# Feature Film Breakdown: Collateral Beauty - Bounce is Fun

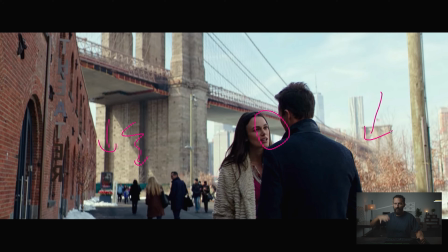[8:12]
They have pulled these highlights way down, way down. This has been really pulled, all right? And this is the advantage of being, I don't know if this was shot on the Alexa, I have to imagine it was, but this is the advantage of having extreme dynamic range.
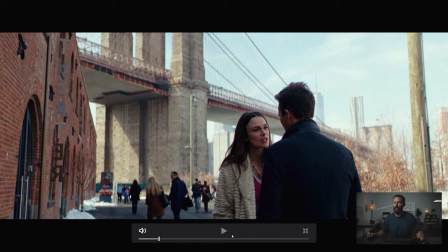[8:27]
You can do this and not make it feel too funky, but this is a hard scene on the camera, on the sensor.
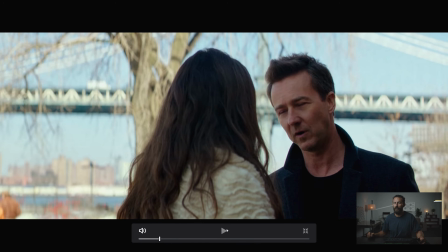[8:34]
Okay, as we come in, what happens? Goosh. We go to, again, difficult scene because now we're front lighting everything back here, but we're gonna do the exact same thing where we're gonna bounce from this side in this way,
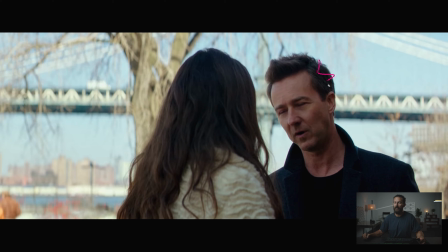[8:47]
and then we're gonna neg this side, and there's no little leak here. This is just ambient sort of day, but there's definitely neg in here. And we'll see it progress as we get closer because it follows that same breakdown as almost every other scene.
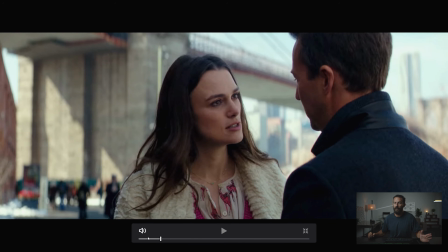[9:03]
So there, now has her light changed, right?
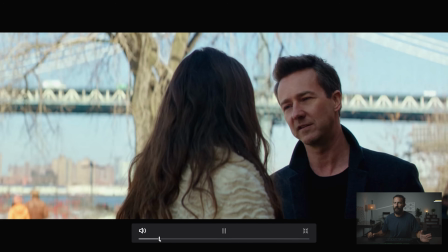[9:07]
We've gone from that look, remember that face, to that one.
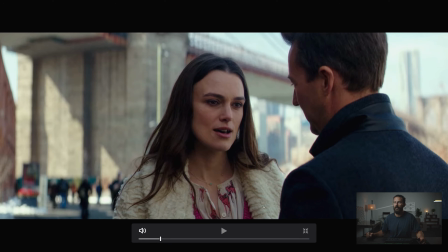[9:12]
Okay, now you can see it in the eyeball, right? You can see the actual bounce there. But nice on him too, you can see how hot it is right there. And for the person in the foreground, normally you're gonna get so much heat off of the bounce that you're gonna have to net them down, right? This is something to look out for.
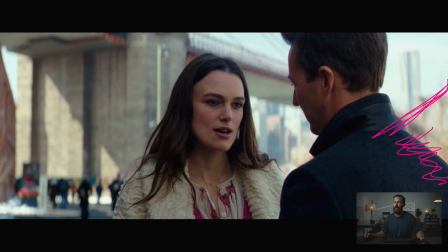[9:28]
If you bounce too close and you have an overshot like this, you're gonna have to net the back of the person so it doesn't feel like the light is coming out of nowhere. So then all we're doing here is, again, trying to get that key level up so that we can balance it with the background, because we have to set everything to the background here.
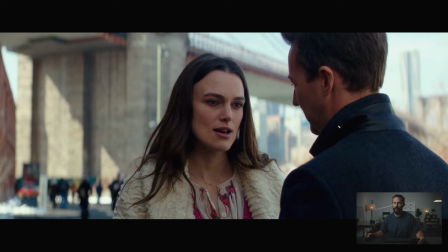[9:44]
This is the point of control, this background. We cannot control it. We have to balance everything to it, which means we then have to choose the bounce material to get us enough level. If you really like bleached muslin, That doesn't give you as much kick as ultra bounce.
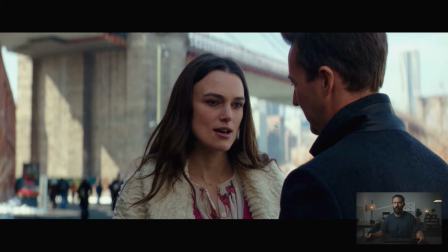[9:59]
So if you try bleach muslin and you're a stop under, well, then you're gonna have to get out the ultra bounce, right? You have to conform to whatever that background is giving you. Now this is a beautiful frame, right? Because now we don't have too much, we got a little bit of the hot building, but because this darkness is soaking it all up,
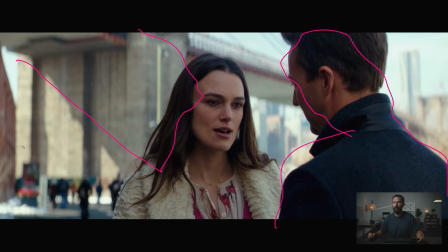[10:14]
plus this darkness behind her head, plus this little highlight over here, this is just a good looking frame, right?
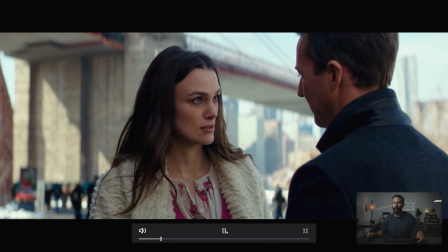[10:21]
And we've gotten enough level. We're a little bit below the eye line, which again is where I like it.
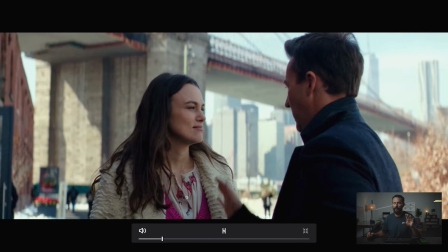[10:26]
Chase down, turn, and still got the highlights in the eyes.
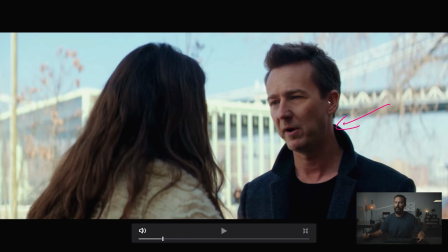[10:33]
Now there's a little bit more edge in this one, right? Feel this back here? This is a little bit more like we're letting something in. Then we've got the neg. Now this is not as good of a frame. Still, it helps to be broken up with this dark hair.
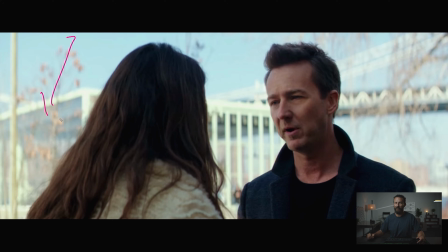[10:48]
And you can actually see, again, the bounce in her hair. But this is against a really, really hot area with not much in the background to break things up.
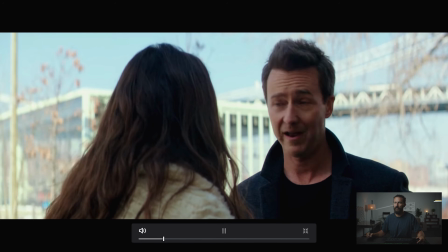[10:56]
You can see the highlight too on him. And the darkness on the chin.
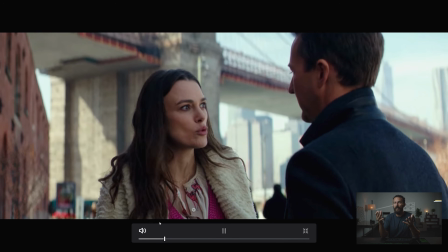[11:01]
Yes, play it out. I mean, this is simple coverage played really tight.
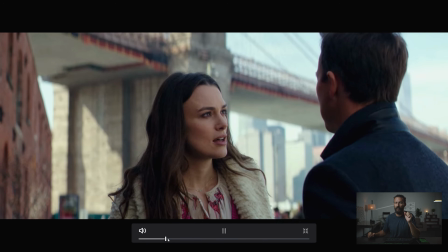[11:06]
And this isn't even, we haven't even gone to full face mode yet. But this is the entire movie.
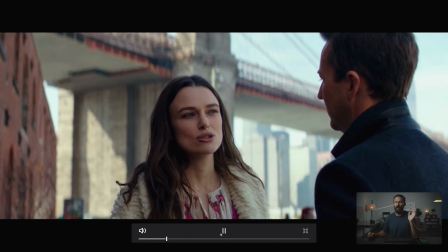[11:11]
So if you don't have lots of money, there it is.
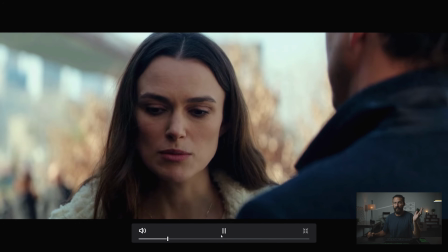[11:16]
Boom, we've gone tighter. I think we even go tighter. There it is, tighter, right? We just keep on getting closer.
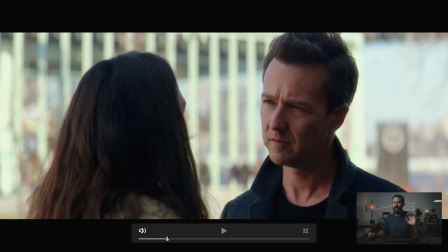[11:22]
And then what will happen as we get closer, right? The tension builds in the scene, and then we bump back out to exactly where we started. We just bump out as the scene sort of progresses.
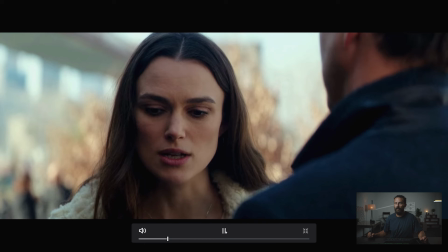[11:33]
So highlight there, and look up, boom, highlight.
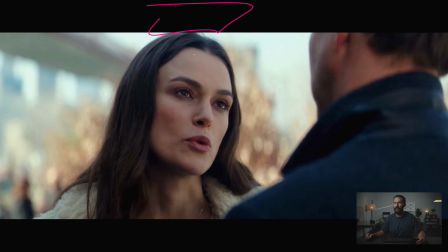[11:40]
Even highlight like looks like over the camera, right? Looks like here there's either some sort of bounce or some sort of reflection, or that's just the sky, right? Because that little black area in her eyeball is him, so that could just be sky there.
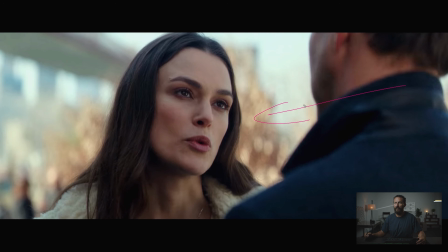[11:54]
But definitely some shape from over here, and just keeping that shoulder to keep it interesting. And I've done that with the pen again. And again, notice where we are on the shoulder. I like this look better because number one, it opens you up to this gap, right?
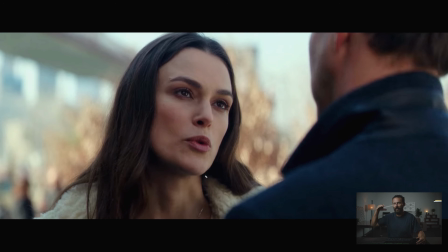[12:11]
This gap of darkness in the neck. You're not looking down and just flattening things off. It makes it a little bit nicer.
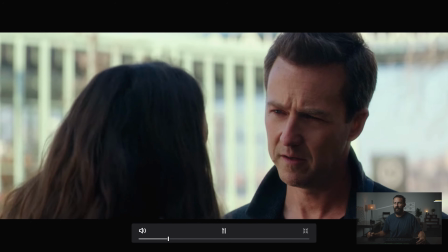[12:16]
And then just how shallow it is. They're floating in a blob of nothingness.
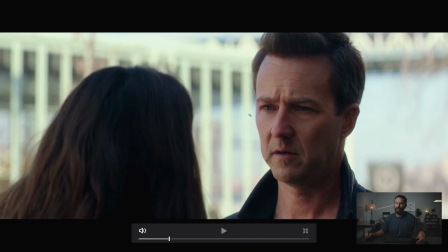[12:21]
I like, now that, see. Okay, see how it's underneath the eye? Like that shows you that somebody is sitting there holding the poly like this, or holding whatever bounce it is, or they're trying to get maximum return, which could be too because the background is front lit.
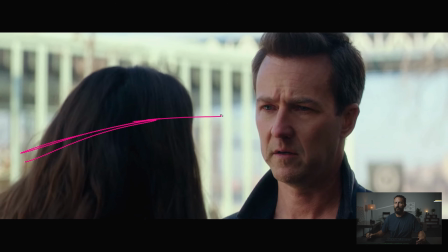[12:39]
You're not going to get as much bounce going Edward Norton's way, right? You can imagine if you're there on set on the day, if the light is going that way and you want to bounce light this way towards Edward Norton, you're going to have to angle the bounce, right? So the sun is over here in the scene.
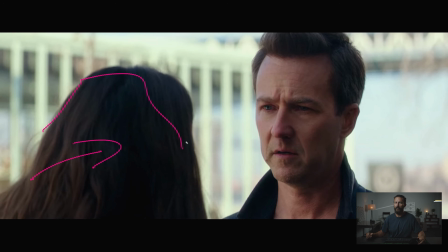[12:56]
For Keira Knightley here, we can just have the bounce flat to the sun, right? Boom, and then we get lots of return back this way. For Edward Norton, we need to place the bounce at the opposite angle, like just enough to hit it and then bounce.
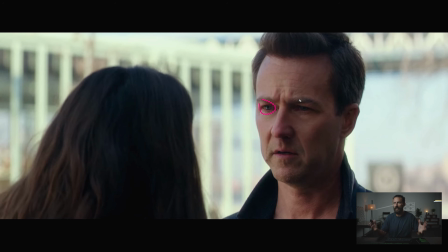[13:10]
So that's probably why they start to go under with it, just to get that little bit more level to get rid of these bags underneath the eyes. But it's a hard play, and that's probably why we stick Ed there in the first place. Ed, like we're buddies. You stick him there in the first place, as opposed to having her turn or having the conversation go differently at the beginning, right?
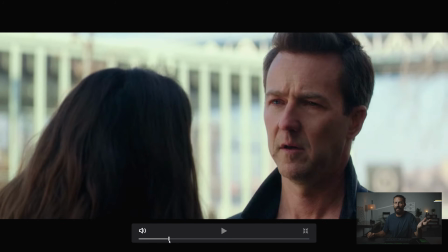[13:30]
That changes the whole dynamic of where we place people. And if we're going to place people for the light, again, this is one of those things where maybe this doesn't come up.
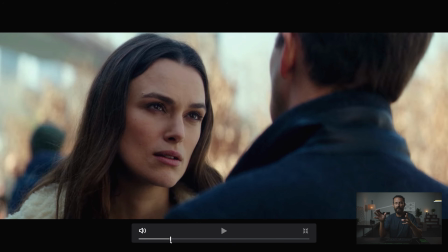[13:38]
If you're the director of photography, maybe you miss this bit during the blocking, or there's a question, does it matter? Not really. Maybe the director, it really matters that it's the other way around. And your 2 cents is, well, she's going to look way better if we have her on this side as opposed to Ed's side.
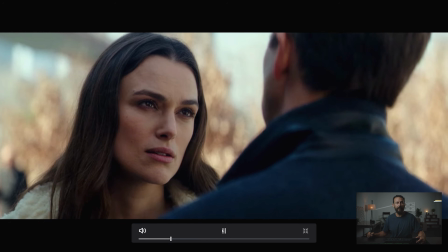[13:53]
And then maybe the director goes, oh yeah, I don't care. And then you have to come up with a
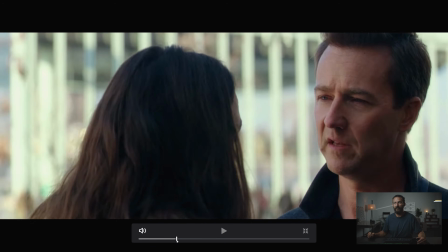[13:57]
fix. But those are the kinds of moments you'd be chiming in. Even there's like a little digital zoom.
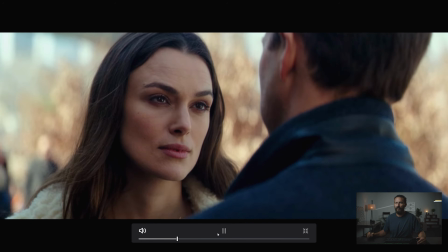[14:05]
Look at how far over he is too. Again, like a little digital creep, and it almost feels like it's stabilized.
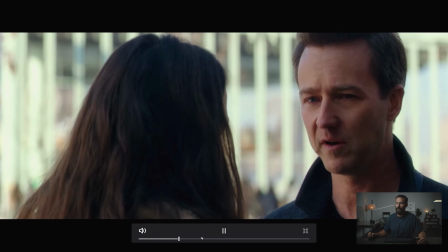[14:14]
And we are in almost full face mode here. Lots and lots of talking this entire scene.
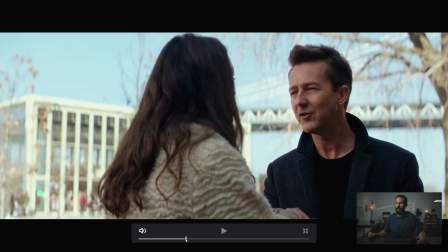[14:21]
Talking. And then we're back out to where we started, right?
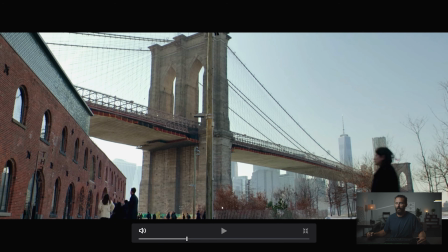[14:25]
But his angle, and we cut to the big wide. Now, when we cut to the big wide, everything is in, we completely lost our shadow back here, right? So either they've been talking for 45 minutes, or the sun is lower in the sky, so we're not getting near the shadow that we were getting before.
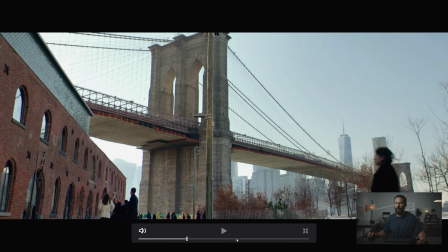[14:40]
And if you look at the ground, notice how you can't see the ground in this frame, right? That's probably because it's all in shadow, right?
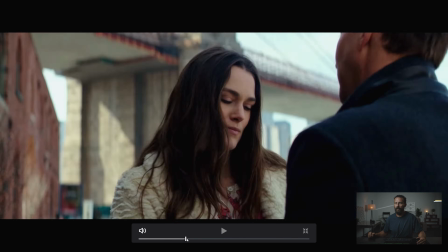[14:47]
Where all of these trees were getting hit before in the background, here, none of the trees getting hit, right?
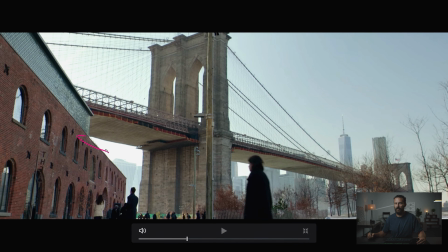[14:52]
All these in shadow. Easier to balance. right? Because this ends up being your hottest part of the image, significantly easier to balance, right? Don't show the ground, basically, is how you get away with that. All right, that's going to do our look here at the snippet from Collateral Beauty. If you want to see the rest of this breakdown or the hundreds of others that are out there, you can go to the Patreon site. The link is in the description below. You can support the podcast and the channel itself, so I can start to maybe lean into doing more commercial breakdowns. I don't know. I'll probably do some question and answers, maybe switch up the YouTube videos just a little bit to keep things fresh and interesting, because I know there are different types of people that watch the YouTube channel than consume the podcast. And we're looking to be valuable by solving questions that you might have. So if you have questions, leave them in the comments below. I'll try and get to them maybe in a future Q&A video, or just mix up some of the breakdowns. Rather than doing feature films, maybe do some commercials in the future. We will see. Either way, many thanks for checking out the video, and we will see you in the next one. Goodbye.